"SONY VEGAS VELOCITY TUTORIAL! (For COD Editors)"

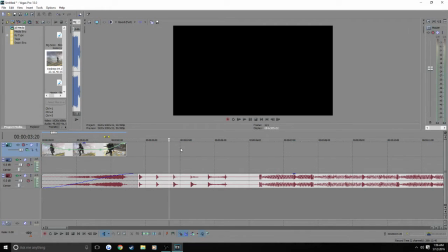(0:00)
Alright, yo, what is going on, guys? It's oZyrohs here, bringing you guys another video here today. Today, I have a very, very, very highly requested video, as you guys can see by the title. It is a velocity sinking do-rag booted, like, doodad.
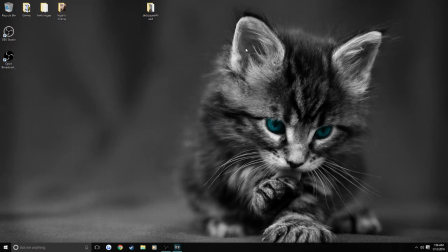(0:10)
Alright, so I made a folder called Dick Squad Forehead, and pretty much it has five or six sins and three clips,
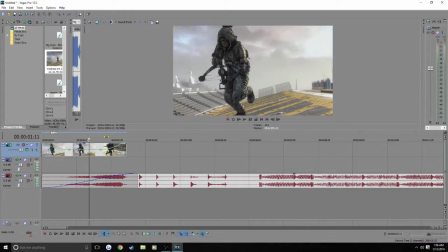(0:18)
and I'm going to be showing you guys how I sync my edits.
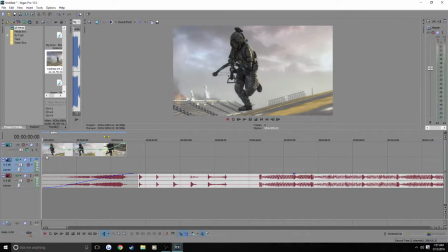(0:23)
So, Chaboy Skilled Edits hooked us up with that free-ass cinematics in his latest video, and I thank him a lot for that. So as you guys could see, when I usually do my flows to cinematics,
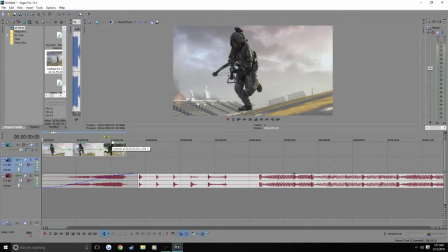(0:37)
depending on how smooth they are, if they're not smooth, I do it in a certain way like this, so that it's not slow throughout the whole cinematic. But when it comes to Skilled, he makes his cinematics very smooth, so you can just fast fade it in.
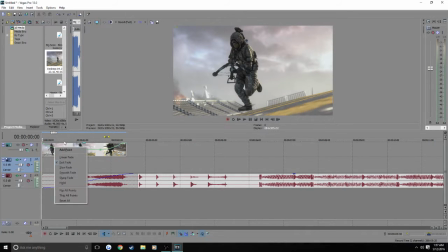(0:50)
So you put it up to 300 and then back down to 100, and just keep it fast faded, so it's smooth, and then do the same thing but slow faded on the end, so it goes out. If you guys are having trouble, like, I'm not a tutorial man, so if you guys don't understand what I'm saying, you pause the video, go back and re-listen to what I said.
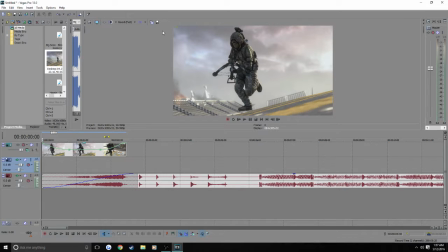(1:06)
So anyways, I'm gonna show you guys just how the cinematic is flowing, and you guys can get a feel of the song for a second, so I will play it. And for all of you thinking, does this guy use markers? No, I do not use markers for anything, not on the beats, not on anything. I don't use markers. It would probably be easier to use them, but I don't use them, so here you guys go.
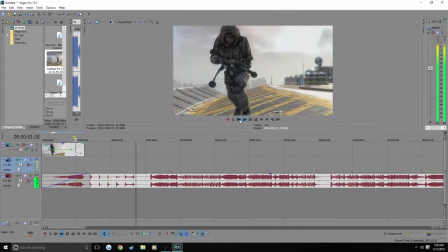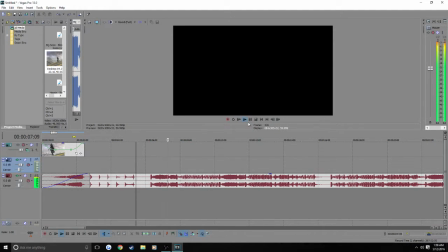Okay, so as you guys can see, I like beats that are slow with easily noticed bass hits, because that's where I do all my syncing to.
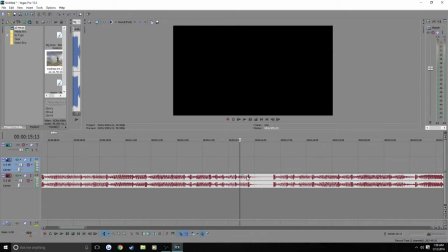(1:45)
Like, all these right here are all bass hits. And the synth really flowed very nicely.
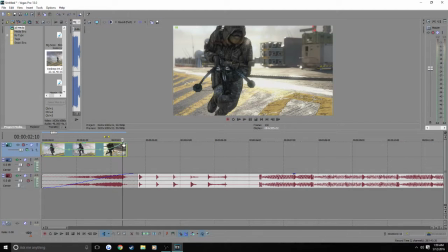(1:50)
I'm going to watch that back one more time real quick, actually. Yeah. So right here, we're going to click on this, and this is where we're going to put in the first clip,
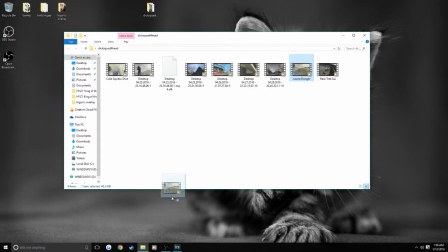(1:58)
which I am going to do insane fucking donger, because it's an insane donger,
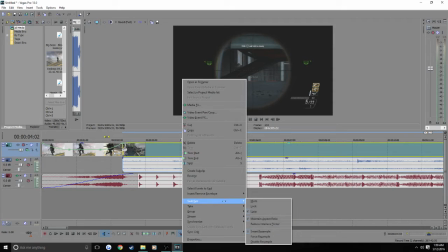(2:03)
so it's like, why can't we? One most important thing for any of you watching this that don't do this already, please do it.
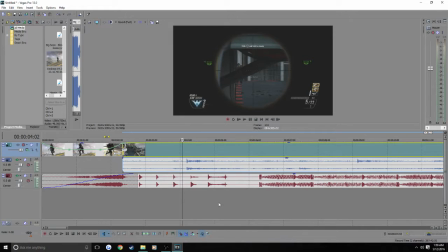(2:10)
Disable resample. It gives you this weird ghosting effect. I might be able to show you right here, actually.
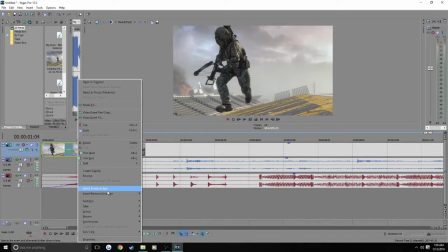Maybe I'll be able to find one where he's like running away. Okay, right there. You guys can see the outline, like, it's two of him in two frames, right?
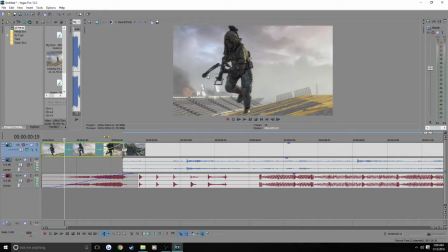(2:29)
So it's like he's still in the other frame while he's in this one, because it's trying to sync the frames together. And it would be good if it didn't make a little ghost effect where you say two in one. So as you guys can see it right there, just keep your eyes on that while I change it. It looks really like motion blurry and fuzzy and like ghosty.
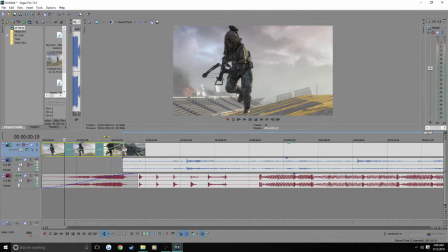(2:44)
And then if I take it off, bang, perfect HD. It's only in one frame each time.
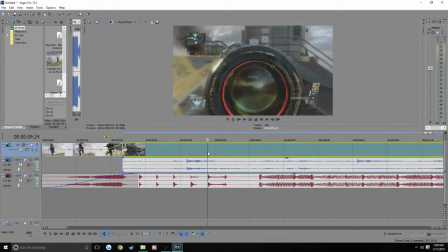(2:49)
It's just perfect. So never ever let resample be enabled. You always want to disable it.
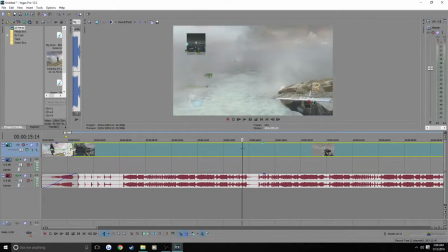(2:54)
And so the clip, you're going to want to chop it up to like right before he goes to shot, or literally in the shot.
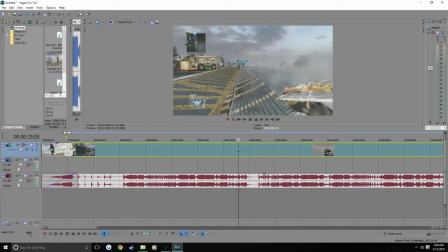(2:59)
For this, since there's such a long way, I'll probably do it like right a little bit before the shot.
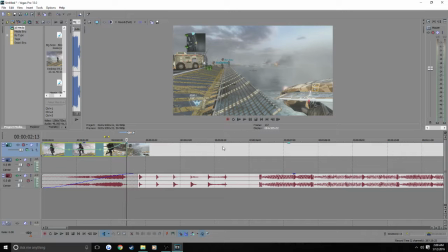(3:05)
And as you guys can see, now I have the clip, and I'm going to show you guys how I do my clip syncing. So at first, when I put in the velocity, I put it down to 52. I always leave it at 52. Unless it's like Counter-Strike, then I put it up to 59, because I usually have frame droppage.
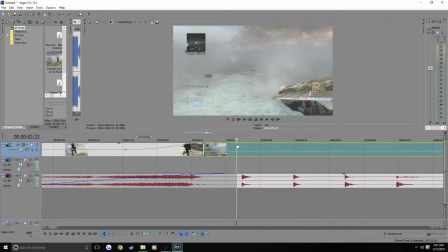(3:20)
But since these are really low, kind of fast hits, I'm not going to do
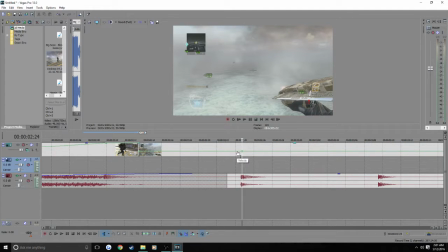(3:27)
such a long strafe from the time, like such a long velocity, so I'll probably just do that and make it really even
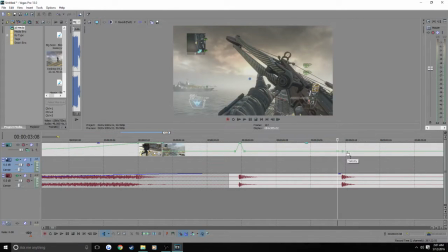(3:33)
every time, just so that it's a quick little thrust forward. It's not too much, it's not too little. I'm actually probably making it too much, but it's okay.
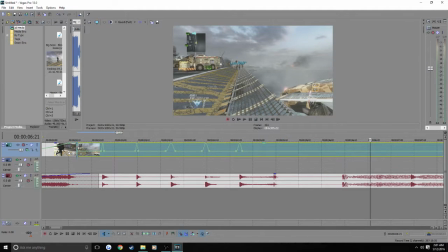(3:42)
Alright, see, now since that happened, I'm going to actually make this clip longer so that I can actually sync up the shots.
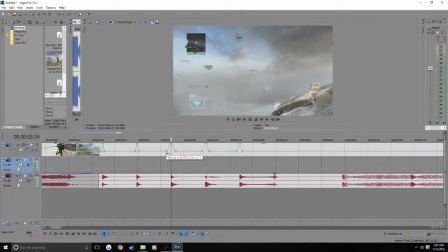(3:50)
Saddest part is it was already, oh god, I didn't even notice this. This is way too long for my liking.
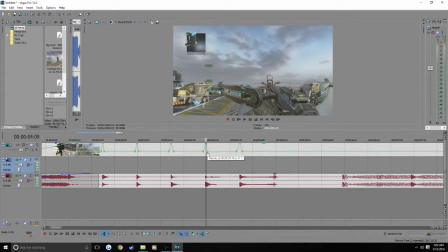(3:55)
Way too big. I don't go by the rules, I'm a rebel.